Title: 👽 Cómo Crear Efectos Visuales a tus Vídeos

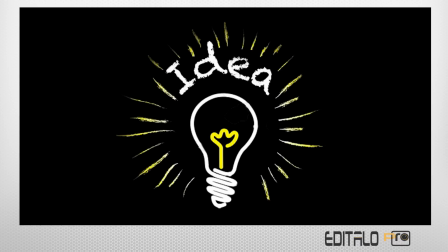0:00 todo comienza con una idea y a partir de ahí ya sólo queda hacer la realidad
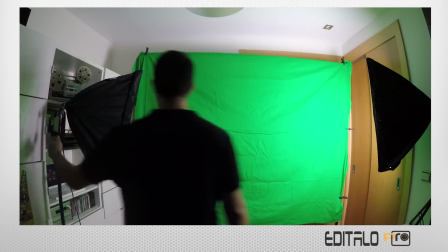0:05 para la grabación del croma es muy importante que esté todo muy bien iluminado comprobar bien el encuadre para
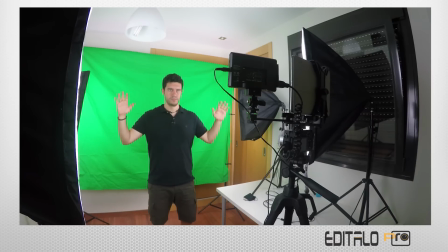0:12 asegurarnos que todos los movimientos que realicemos entren en la toma al decir que afterefe se utiliza para realizar efectos
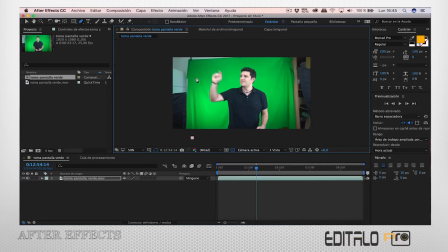0:18 rápidamente nos imaginamos una película de ciencia ficción donde personas para recortar la imagen y quedarme solo con lo que necesito utilizo una máscara en After Effects.
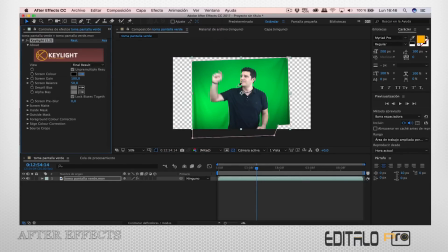0:28 Sin duda Keylight de After Effects es una magnífica herramienta para eliminar el color del croma y realizar transparencia.
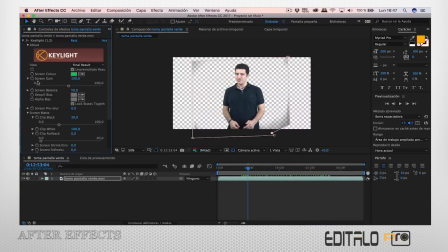0:39 Ajustando sus parámetros se consiguen muy buenos resultados.
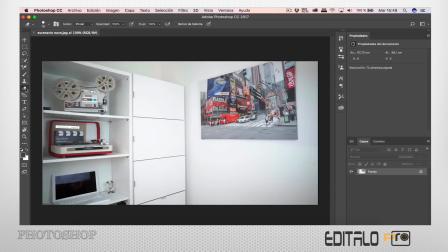0:42 Al decir que After Effects se utiliza para realizar efectos, Photoshop es una herramienta esencial para el vídeo, muchos efectos se realizan gracias a esto.
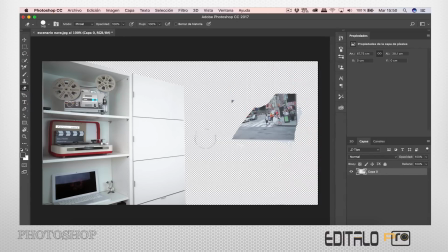0:52 En este trabajo lo uso para crear parte del escenario de la nave espacial modificando como veis un fotograma del fondo que normalmente uso en mis vídeos.
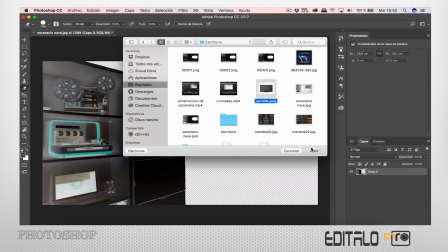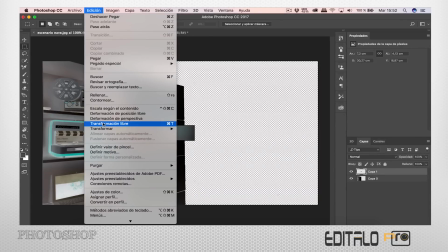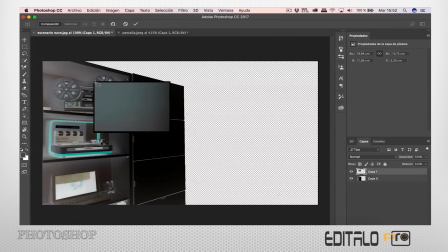1:13 La herramienta de formación de perspectiva nos ayuda a encajar los elementos siguiendo la perspectiva de los huecos que queremos rellenar.
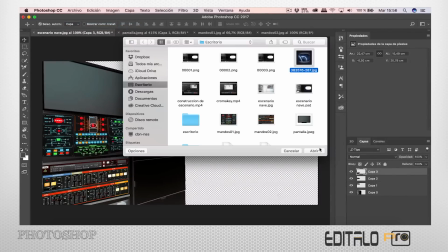1:28 Para darle un poco de realismo voy a crearle a la nave una ventana donde se vea girar la tierra.
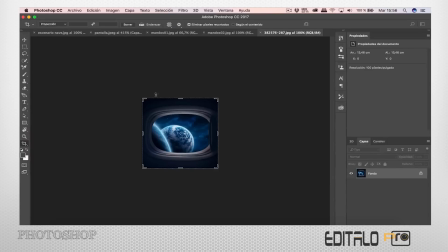1:34 Usaré la herramienta recortar esta vez para aumentar el tamaño del lienzo y
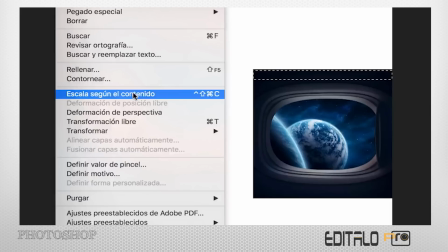1:40 con la herramienta escalar según el contenido rellenar en las zonas en blanco para
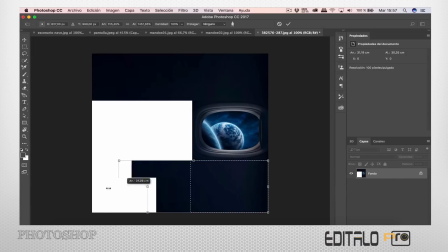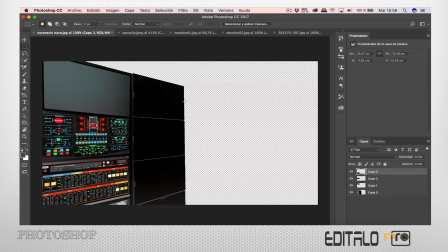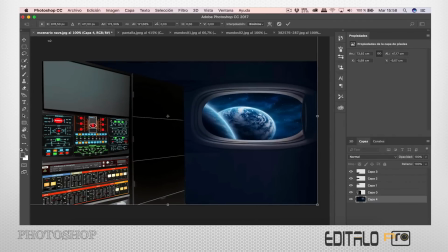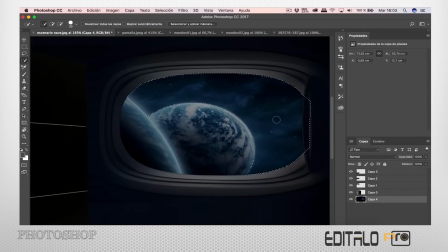2:07 que se pueda ver la tierra girar necesito dejar transparente toda la zona de la ventana y después en premier colocar el vídeo de la tierra justo debajo de esta imagen la herramienta selección rápida es una gran ayuda para seleccionar el contorno
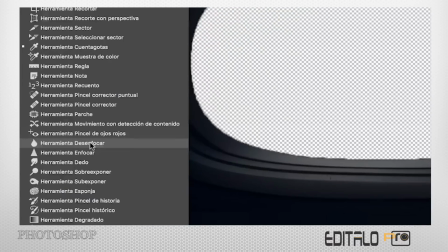2:26 una vez borrado la herramienta se enfocar nos ayuda a mejorar los bordes
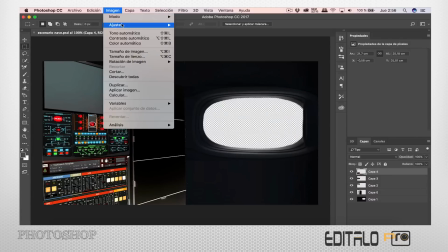2:35 para crear movimiento a esta imagen voy a guardar tres versiones diferentes cada una con un tono de color diferente en las botoneras de esta
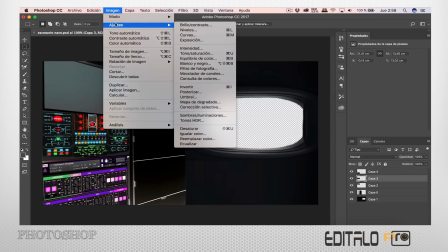2:42 forma conseguiré a reproducirla una detrás de otra la sensación de que cambian de color los botones ya
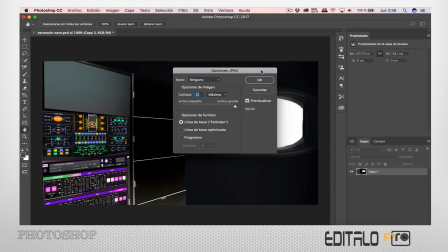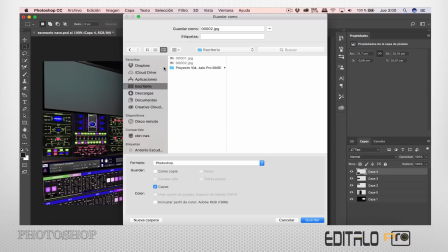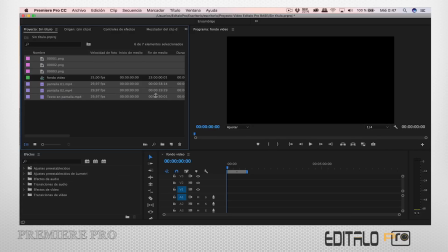3:02 tenemos encendido los mandos de la nave en adobe premiere voy a continuar con la edición incorporando las tres imágenes que he creado en photoshop y repitiendo la de tres en tres para que al reproducirla obtener el cambio de color de la botonera
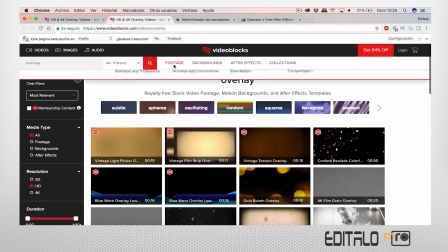3:16 los overlay son pequeños vídeos que podéis encontrar en el buscador de google y en páginas especializadas como por ejemplo videoblog estos vídeos se colocan
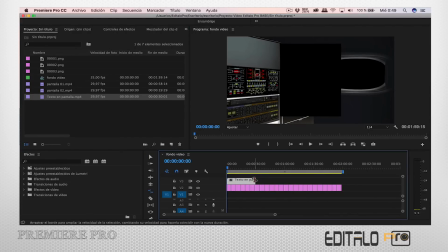3:24 en las pistas superiores de los programas de edición y jugando con los modos de opacidad se integran en el vídeo creando efectos muy buenos al igual que en photoshop en algunos casos es necesario colocar los elementos siguiendo la perspectiva de la imagen en premiere
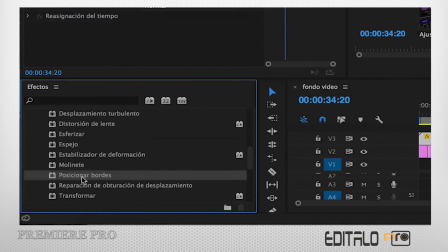3:37 se consigue usando el efecto posicionar borde incluido en los efectos de vídeo
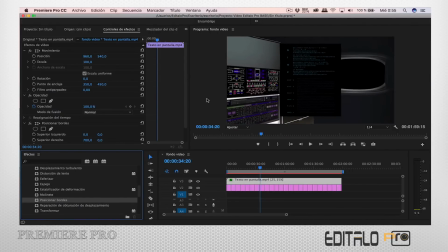la técnica es siempre la misma posicionarlo y una vez en su sitio elegir el modo de fusión del apartado opacidad que mejor quede.
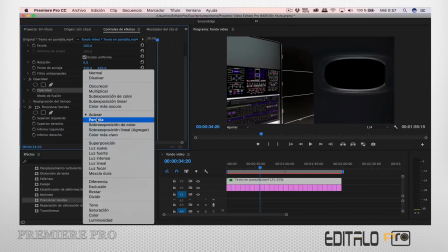3:55 En este trabajo estoy usando el modo pantalla.